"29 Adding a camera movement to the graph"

So now we're able to see kind of all of those happening at once like it was earlier, but we still have that really nice dynamic movement at the beginning.
It does appear that worry about global warming is on the rise, but only it does appear that worry.
Now, one thing that I would like to kind of take into consideration is at this point, I missed that peak animation because of how slowly this is going. So I'm going to pull this back a little bit so that we can see that peak when it hits, because I think that one is really powerful. So we'll just have our camera movement end a little bit sooner than we were thinking it would originally. So just like that. And we can ease into this last movement too. In fact, we want all of the camera movements to have some ease.
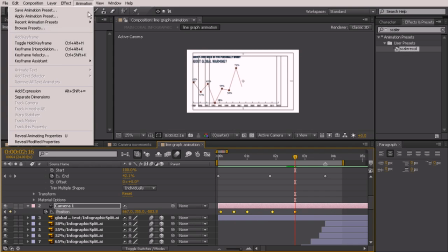(4:54)
So let's go ahead and select all those camera keyframes, go up to Animation, Keyframe Assistant, and choose Easy Ease. And then this last one, I want it to be a super slow ease. So we'll grab our graph editor and just pull this handle out. Now let's watch another RAM preview to see how that changed.
But only it does appear that worry about global warming is on the rise.
Okay, so this looks pretty good. It's probably a little bit too fast right here, just because to get that super slow ease, we have that kind of as an issue. So let's go ahead and go back into the graph editor and just not pull that out quite so far so we don't get such a crazy spike in that speed. We'll just watch this part through one more time. Just to see that movement.
It does appear that worry about global warming is on the rise.
Okay, so I think that that looks pretty good. If you wanted to, you could even come into this keyframe right here and maybe start pulling it back just a little bit more. So that's just going to help to even that out so that doesn't have to be so fast. So it starts zooming out here and then we get a lot more zoom. And that's just not so fast at this point right here because we already have a little bit of that backwards zoom a little bit earlier. Okay, so I think this is looking really good. We've got our camera animation moving really nicely. The timing looks good. And it's moving along really nicely with the layers that have been animated here.
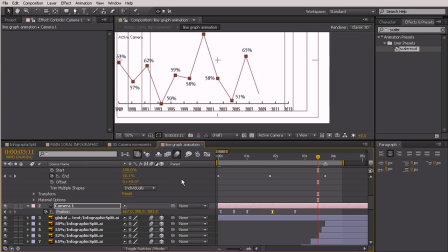(6:31)
Now, one thing I'm noticing is that the line graph doesn't look like it has any motion blur on it. So let's go ahead and switch that on. You can see that adds just a little bit of a feather to the tip of that line, just makes it look a little bit better.
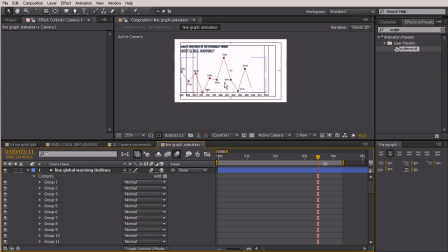(6:45)
Okay, so now what I want to do is add just a little bit more interest to this by having the actual graph not fade on till our camera is at that final point. So we won't actually see the lines and the dates until the camera's fully zoomed back because we can't really even appreciate those lines and those dates anyway. So I'm gonna just pull my current time indicator onto that last frame of the camera's movement.
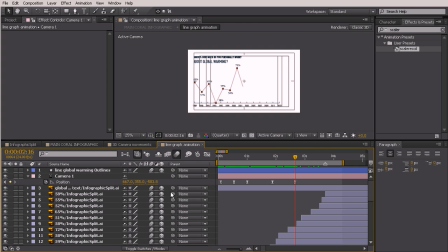(7:14)
And let's just go ahead and pull that up. So we've got our text up here that's basically the label for the graph. And we don't really ever see that before it's necessary, so we can just go ahead and leave that on. But we will come in here,
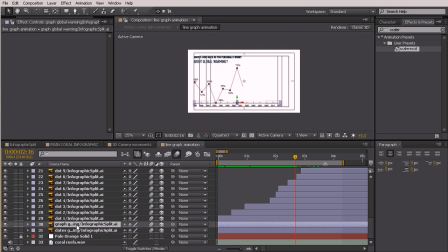(7:34)
and just down here at the bottom where we've got our dates and our graph, I want those to just be masked on really quickly. So what we can do is just select both of those and we'll pre-comp them so that we can mask them with just using one mask.
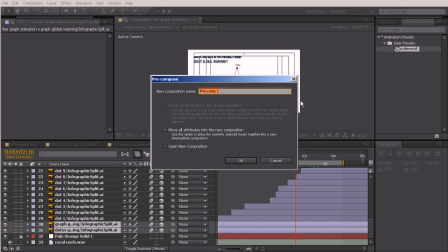(7:53)
So I'll go ahead and we'll hit Control Shift C and we'll call this line graph dates.
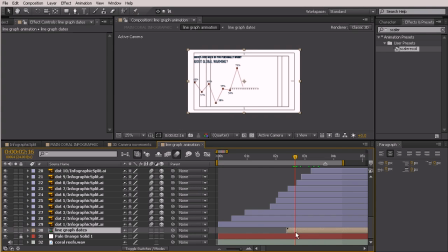(8:02)
Go ahead and say okay. And we can just pull this forward because we don't want it to begin until this point. We'll also turn on our collapse transformation so it's the right size.